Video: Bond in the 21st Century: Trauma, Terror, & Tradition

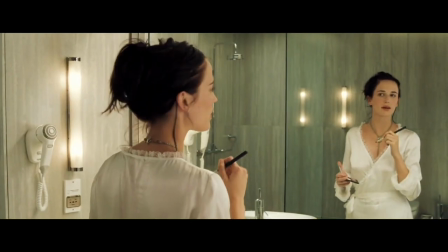16:01 Now, it doesn't hurt that she's incredibly sharp and confident, and that she can throw anything that Bond has for her right back at him,
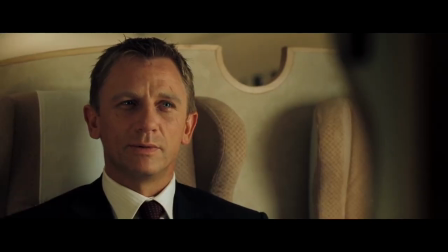16:07 like here in one of the more memorable exchanges in any Bond film when the two characters spar over each other's pasts.
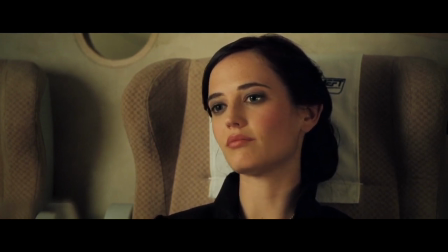16:13 By the cut of your suit you went to Oxford or wherever, naturally think human beings dressed like that.
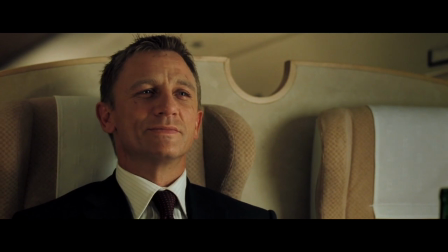16:18 But you were it with such disdain. My guess is you didn't come for money, and your school friends never let you forget it.
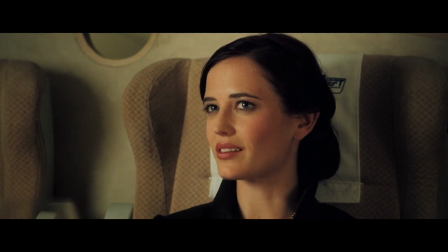16:25 Which means you were at that school by the grace of someone else's charity, hence the chip on your shoulder. And since your first thought about me ran to orphan, that's what I'd say you are.
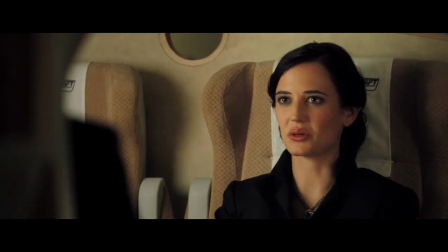16:36 It's also in this scene that I think the strength of Paul Haggis' writing comes through. I was really curious as to how Bond became Bond.
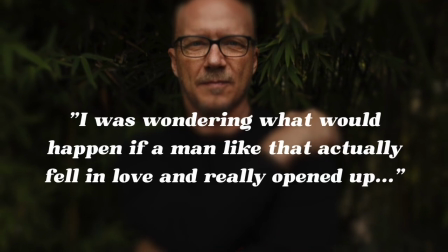16:43 I wondered what would happen if a man like that actually fell in love and really opened up.
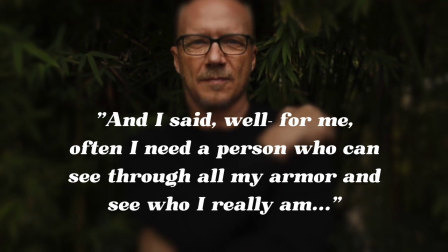16:46 And I said, well, for me, often I need a person who can see through all my armor and see who I really am.
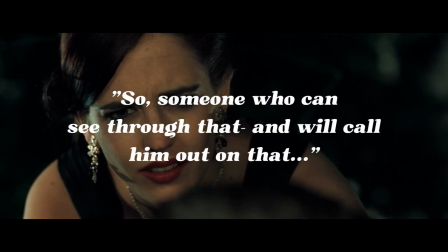16:52 And Bond has a lot of emotional armor. So someone who can see through that, who will call him out on that, that's going to be really attractive to him.
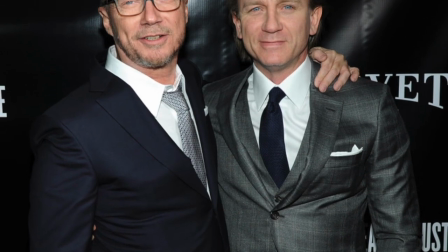16:59 Haggis was brought in to do a rewrite on the movie, and from what Martin Campbell has said, it sounds like he really righted the ship.
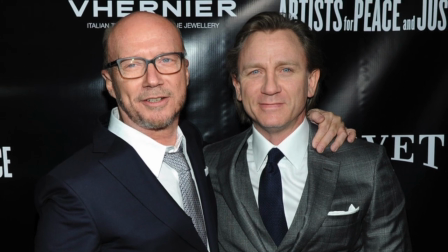17:05 From scratch.
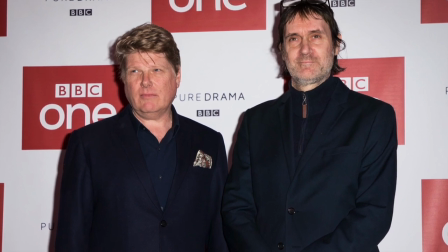17:06 That Purvis and Wade provided a solid structural foundation, but that Haggis sort of rolled with it and gave us the elegant and truly romantic film that we have today.
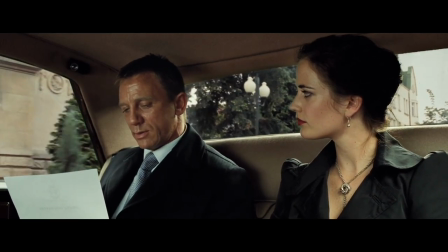17:14 The tasteful tete-a-tete that Vesper and Bond share throughout the film is a great example of how to write female
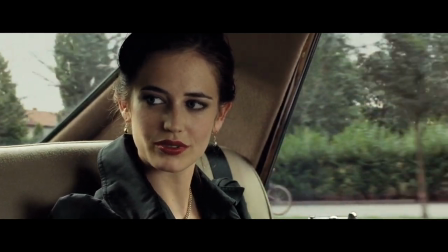17:20 characters intellectually besting a male counterpart without making him the butt of the joke or appear stupid.
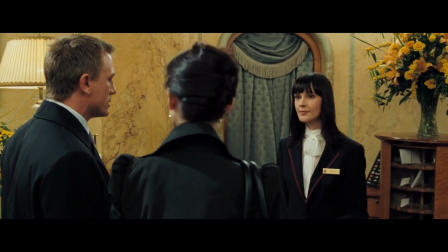17:26 Think of the moment when, posing as a married couple at the Grand Hotel, Vesper improves Bond's wardrobe by replacing his tux with one of her choosing.
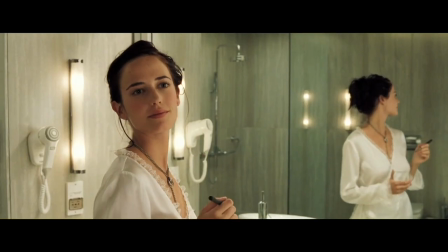17:35 I have a dinner jacket. There are dinner jackets and dinner jackets.
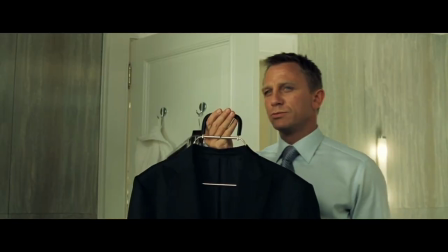17:40 This is the latter.
This is a moment that producer Barbara Broccoli was initially uncomfortable with.
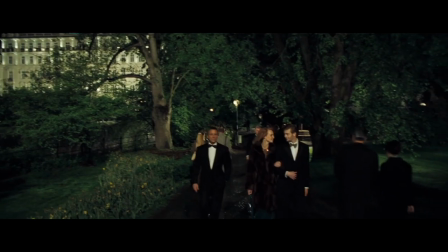17:46 As I think she was right, she made the point that Bond would already have a tux. He's Bond, like he's stylish.
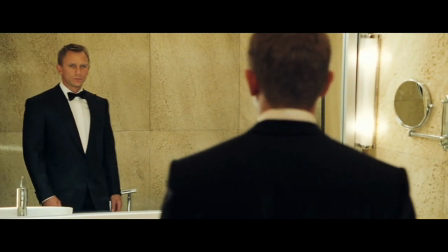17:52 But Campbell fought to include it, knowing that it does a lot to strengthen Vesper as a character and the relationship between the two,
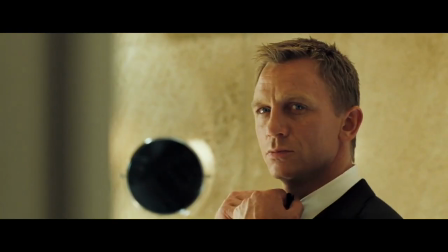17:58 especially when Bond realizes that she was right in this great little moment in the mirror.
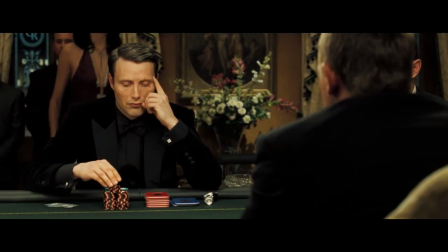18:07 Bond enters the card game with a little more pep in his step. You feel that by having Vesper literally in his corner during the game, team, Bond is given a reason to win.
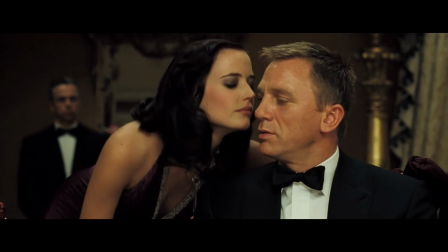18:15 Not just for queen and country, but to impress someone who is more immune to his suave Bond persona than he's used to.
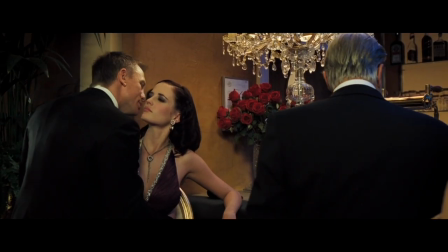18:21 There's a moment when Bond is sort of flaunting his abilities, and behaving overconfidently.
This is mean character pissed off because you're losing so fast we won't be here past midnight.
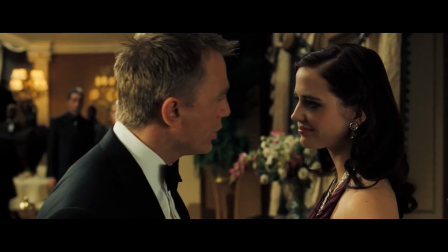18:32 Oddly my character's feelings mirror my home.
And Vesper is a little annoyed. She wants the real man, not this construction.
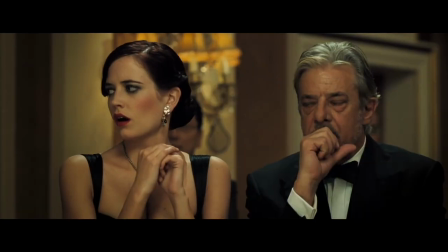18:39 She's literally unwilling to engage in his act. When Bond ends up losing the first round of cards through a slight bit of hubris,
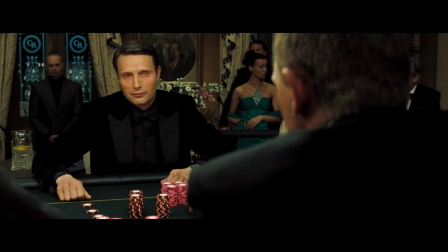18:46 he's devastated, not just at having endangered the mission, but at having lost Vesper's confidence.
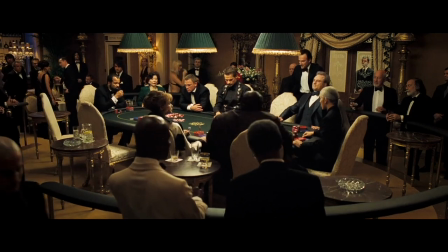18:51 And we see that he's unnerved and shaken by this. He loses his cool.
Look, I made a mistake.
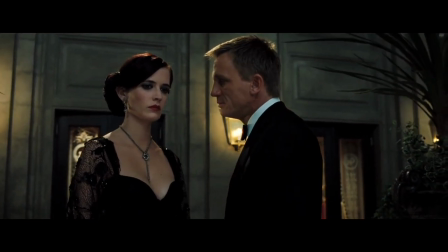18:58 I was impatient. Maybe I was arrogant, but I can beat him. I'm sorry. Sorry?
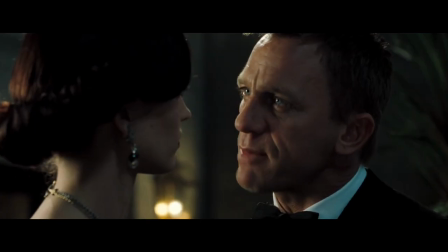19:04 Sorry? Why don't you try putting that in a sentence? Like maybe, Sauri Lachif's gonna win, continue funding terror and killing innocent people.
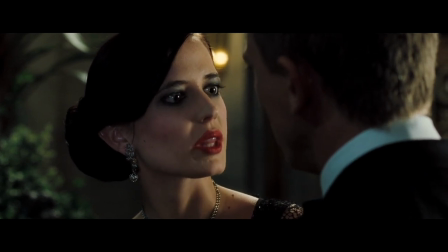19:11 That kind of sorry? You're lost because of your ego, and that same ego can't take it. That's what this is about.
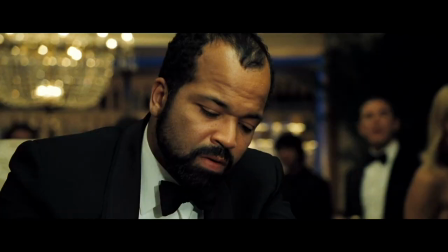19:16 All you're going to do now is lose more.
Now, it's also easy to see how, if not handled properly, these card sequences could have dramatically stalled the pace of the film,
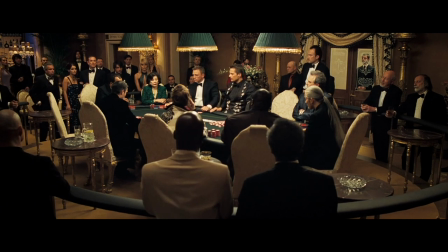19:25 and it could have become very boring very fast, grinding the movie to a halt. But that doesn't happen. The movie just switches up and delivers its thrills in a different way.
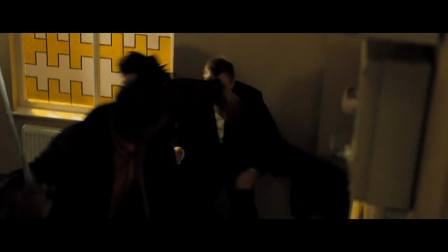19:33 Now, of course, it stops for two great action beats, a fight in the stairwell in a tension-filled sequence as Bond struggles to revive himself after being poisoned.
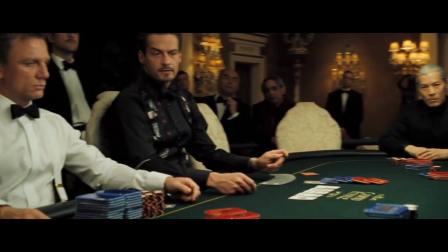19:41 But the card game works, I think, because of the great dynamic between Mads Mikkelsen and Craig.
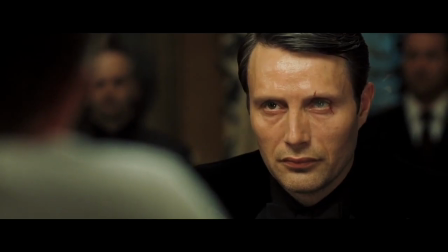19:45 Even if you don't know anything about poker, and I don't, it still works because of the simmering tension between our hero and villain.
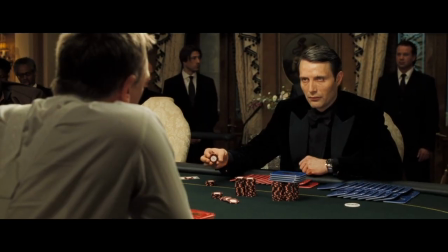19:52 Scenes where Bond matches skills with the villain in games or sport are always welcome,
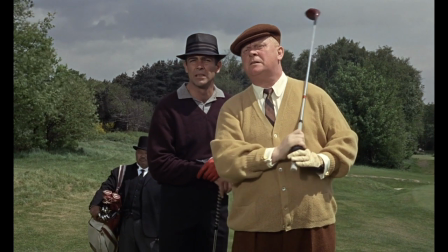19:57 and usually lead to great moments, like Bond golfing with Goldfinger or pheasant hunting with Drax and Moonraker.
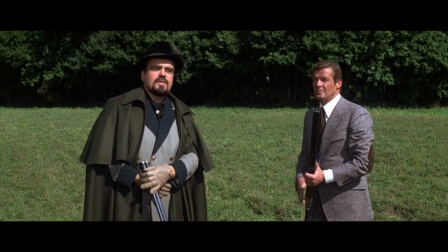20:06 You missed Mr. Bond.